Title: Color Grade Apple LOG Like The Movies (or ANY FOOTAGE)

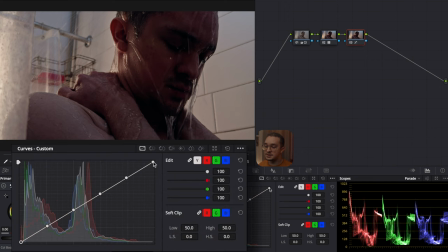Here I add default anchors to make the film curve easier and I just mess around with it until I like the look. Next up in the fourth node I go to my curves and start with my hue versus saturation.
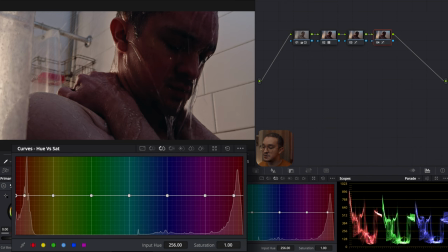I pick the area around my cheek because I want to get the red part and I want to drop the saturation just a bit there so it's not too overpowering. And now I want to drop the teals and blues just a bit in the saturation so it's not too much in the image. And I'll make them about the same value each. I want to drop the magentas as well so it's not too purple in the image.
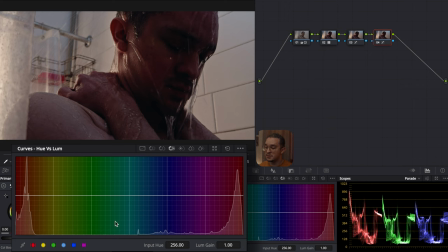Next up I want to go to my hue versus luminance. I want to go to my reds and raise them up just a bit so they're not too dark. Same with my teals and blues and I'll just push them towards the same value. Next up I'll go back to my hue versus hue and I want to go to my magenta to shift it just a bit. I don't want the image to look too purple so I'm going to push it more towards the red.
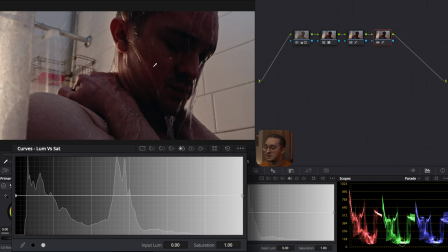In the next node I want to go to my luminance versus saturation and I want to click on my cheek and drop it down just a bit more. And I think to the left of that point I want to drop it down just a bit so it's not too saturated. But to balance it out I want to go to the brightest aside and just increase it so it's a little more balanced for the saturation.
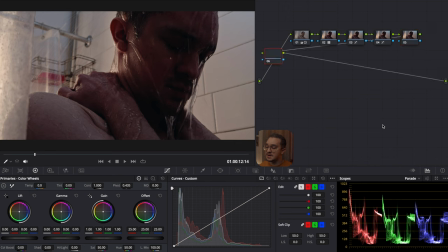Now we're going to skip the fifth node for now and just leave it there. Now in the next node this is where I'm going to do my color grading. First I want to start with my lift and remove the reds to add teal into the shadows. Now I'm going to go to my gamma and warm up the image a bit more just to balance it out.
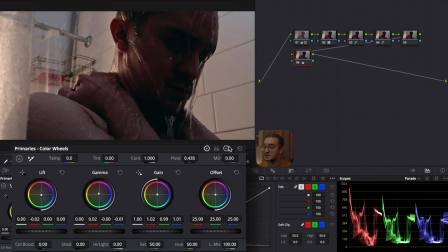And I'll do the same in the gain to add a bit more warmth into the image. And now I go into the log wheels and I want to remove green from the shadows to make the blacks more black. And then in the midtones I warm it up a bit more. And that's all I'll do in this node so let's get into the next one.
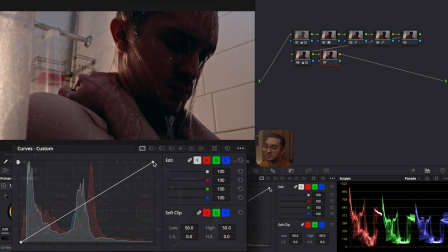Now in the seventh node I want to add a bit more contrast and I'm going to use edible spleens to move points on the curve and make it a bit more punchy.
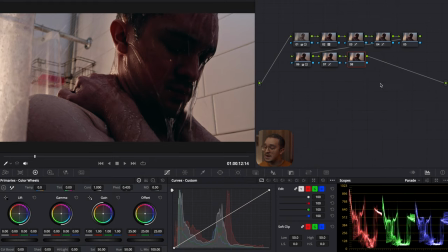After messing around this is the curve that I went with. And now in the eighth node this is where I'm going to add Dehancer.
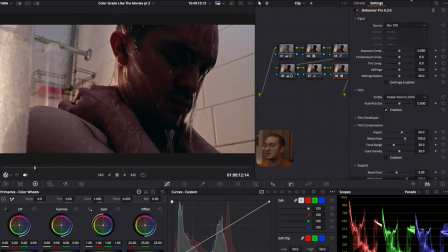Ever since I got Dehancer I've been using this in all of my work just like the Phantom Lutz and
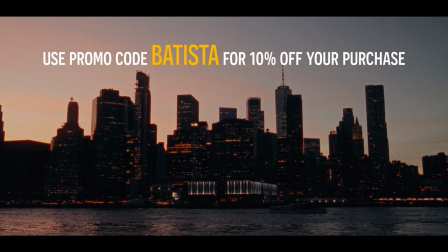if you decide you want to buy Dehancer you can use my code Batista for 10% off your purchase.
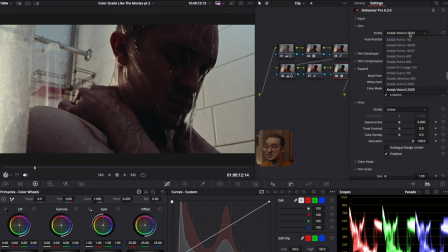So first I don't need anything in the input so I'm going to start in the film and I'm going to change the profile to my favorite which is Kodak Vision 3 500T.
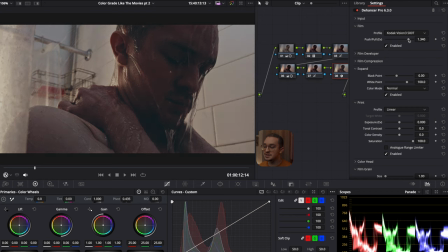I'm always using this film profile and I just adjust the push and pull to what I like. Next I'll go down to the print and this is where I add some of that contrast back in and I want to make the colors more rich so I'm going to increase the color density and to make the image more even I'm going to increase the exposure just a bit.
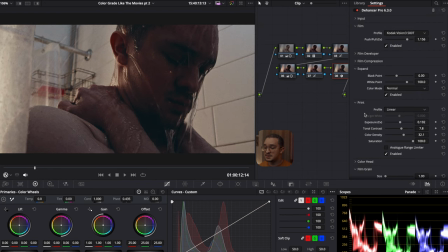As you can see Dehanser makes a really big difference. Next I'll go up into the expand and change the black and white points so I can make the image pop a little bit more. After that, now I'm going to mess with the film grain. I usually start by dropping the amount because I think it's a little too much the way that it is.
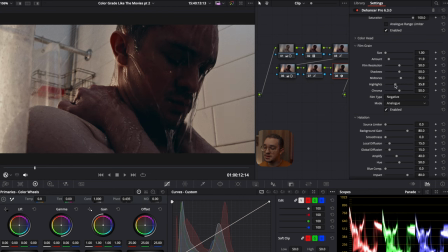I'm not going to mess around with the shadows, but I'm going to drop the midtones just a bit and the highlights. Sometimes I mess around with the other settings and you can definitely do that. It just depends on how your taste is. There's also halation and bloom that I use from time to time, but I'm not going to use it for this shot.
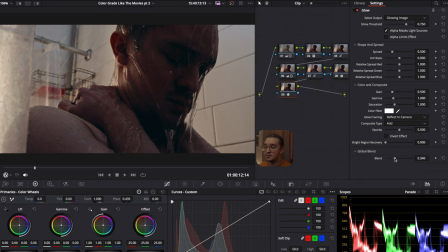And now in the final node, I'm going to add a glow. To start out, I'm going to drop the global blend down and now I want to change the composite type from add to soft light. I want to increase the exposure of the gamma just a bit and now I want to mess around with the shine threshold just to
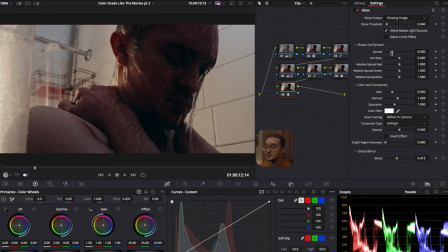brighten up the image and make it pop a little more and I'll also drop the spread just so that it's not too all over the place.
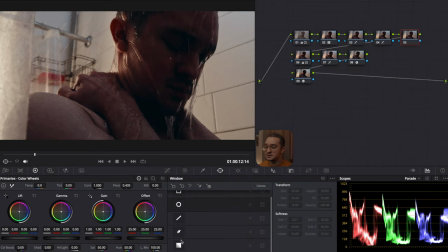Now I'm going to go back to the fifth node and make some final adjustments to the image. I want to use a window just to make the image on the bottom a little warmer and darker. So after setting up the window I'm going to drop the gamma it down just a bit and I think I'm going to make the color boost a little stronger to add a little color back in the bottom and I think the top image is a little more cooler so I want to add
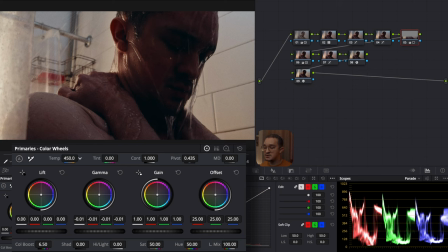a bit more warmth to the bottom to make a contrast throughout the image and that's pretty much it for this shot I think it turned out really well but I also have another method that I want to show you with this clip in case you want to do less work so
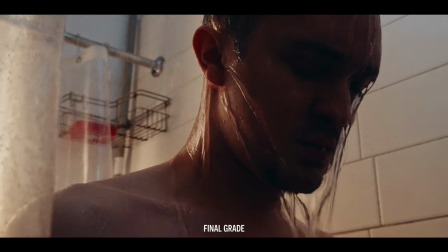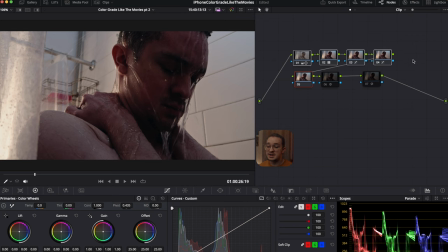here I'm going to start with the same four nodes that I did with the breakdown but I'm going to change the next node to add something different now instead Instead of doing that color grading I did in that one node,
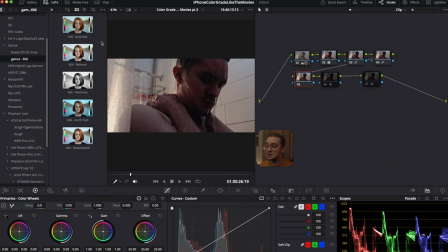I'm going to add in a gamut LUT to add the color grade. Now gamut LUTs are great when you don't want to add the color grade or if you want different options to choose from for what grade you want.